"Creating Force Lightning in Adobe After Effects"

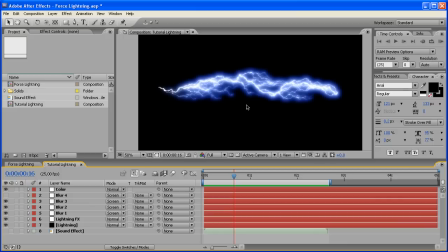0:00 Hey there, to the next tutorial. Today I'm going to show you how you can create this cool Star Wars Force Lightning effect. It's really easy to make, and this is what it's going to look like when we're finished. Hopefully. Nah, it's going to look like this. And if you then check out the tutorial on my blog, I'll even throw in this cool sound effect for it.
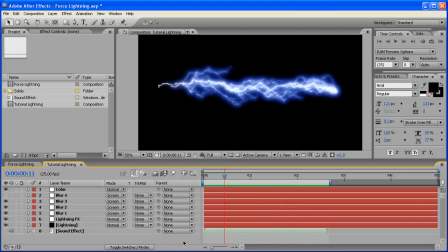0:23 I don't know if you can hear it that well because I'm not recording the audio with my PC, but it sounds cool. So let's get started.
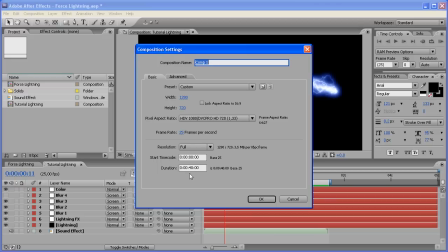0:31 I'm going to create a new composition, 1280 by 720, and we're just going to make it, 5 seconds long.
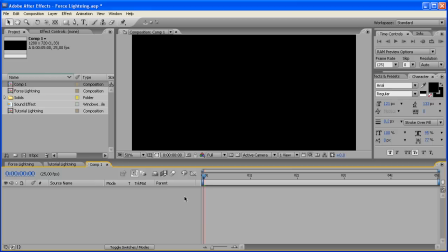0:38 That's how long we're going to make the lightning. So, okay. So we're going to create a new,
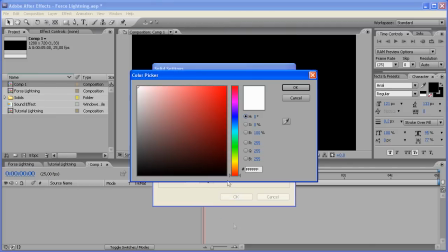0:47 solid, and create a black solid and call it lightning.
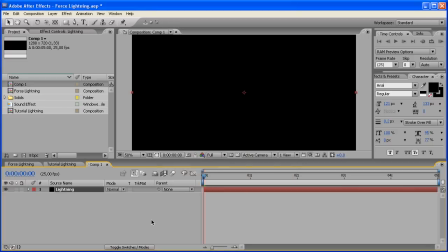0:56 Make sure it's comp size and check OK. And then we're going to add an effect.
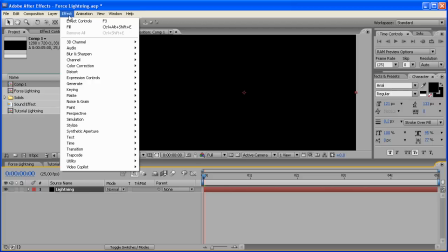1:02 So go to effect. Oh god, where was this one? I forgot what category that was in.
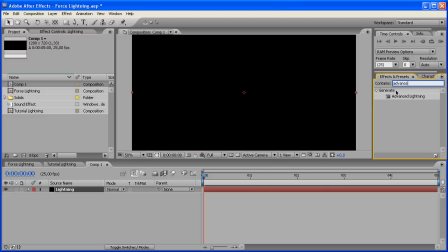1:07 So we're going to go over here and type advanced lightning and add that effect. And this looks pretty boring, doesn't it? So we're going to change that. First we're going to change the start and end point to somewhere where we can better see them.
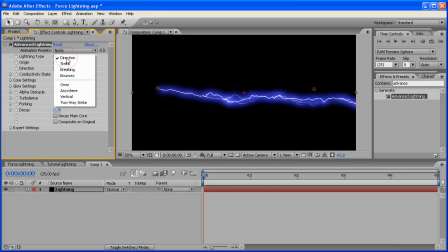1:23 And these are really useful. Duh. And then we're going to change the lightning type to strike so that it ends at our endpoint. So that's useful if you want to actually have it hit someone. You set that endpoint to that person and that's it.
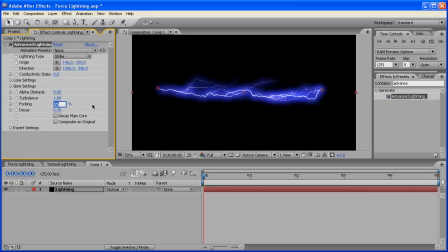1:37 And then we're going to come down here, over here to the settings, and we're going to change the forking to like 60%. Get a little more action going there. The decay to
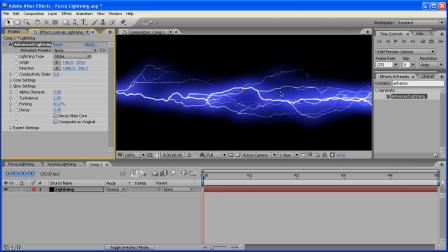1:52 0.35. Just gets rid of a little more of those extra branches. And check composite on original for a bit of extra glow for first starters. And where are my settings? The turbulence, we're gonna set that to 2.
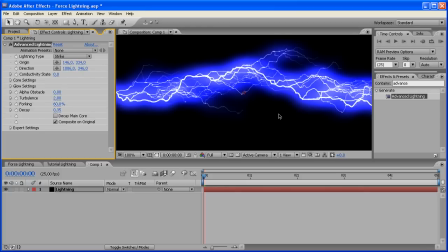2:11 I've got everything written down on notes in front of me. And I just gotta find the options here first before I can change them. And this changes a lot, as you can see if I go back, and gets a lot more violent. A lot more action going there.
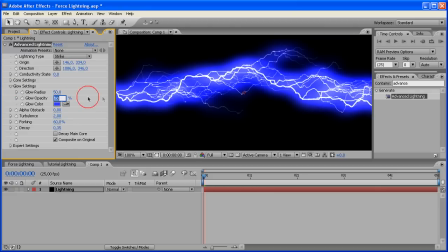2:28 And in the glow settings, we're going to check the glow opacity down to 0 to get rid of all the glow color.
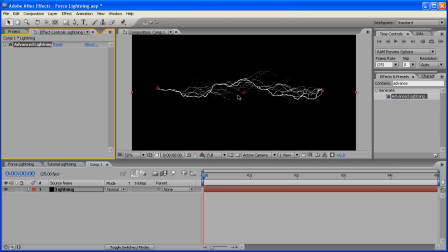2:35 We're going to take care of that later on. First, we're going to get rid of the glow color. And we're going to if you scrub through the timeline, you see that there's nothing happening here. Well, we'll animate that later on as well. So now we're going to add a new adjustment layer.
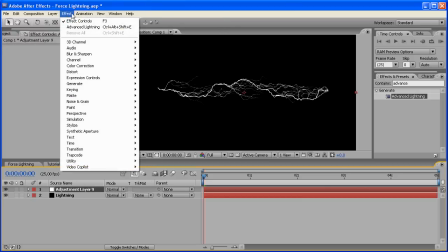2:54 And on that adjustment layer, we're going to add an effect, and this one is under distort, and it's called,
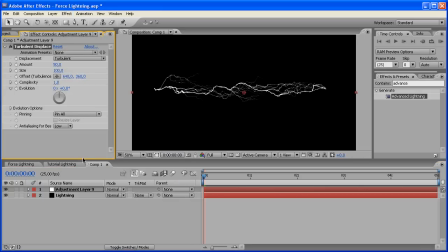3:03 which one we're going to add, the turbulent displace to get it off from that technical edgy look.
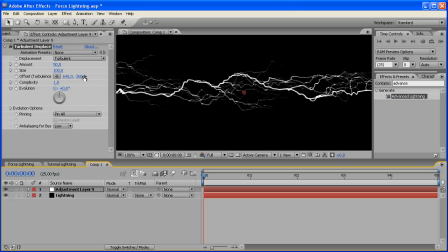3:12 We're going to make it more like Star Wars lightning. We're going to change the amount to quite a lot, like 90. The size down to all the way down to 4. So we got really small ripples going through there.
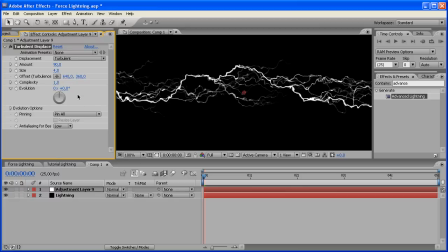3:29 What else? Yeah. And we're also going to animate the evolution. We're going to set a keyframe at the beginning. And at the end of our 5 seconds, we're going to change this to 1 full rotation.
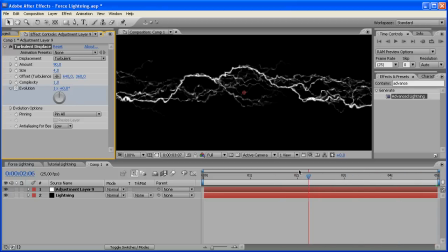3:43 So throughout the comp, it's changing a bit, just so you get a little more motion in there. Then we're going to go to Effect, Distort, Wave Warp. I'm going to just close this one up here for a second.
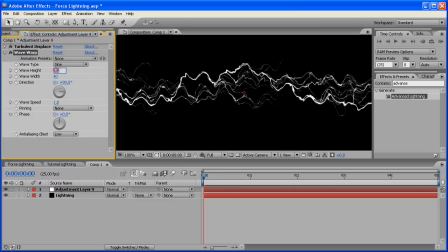3:59 And make sure you got the wave height, because this looks really wavy.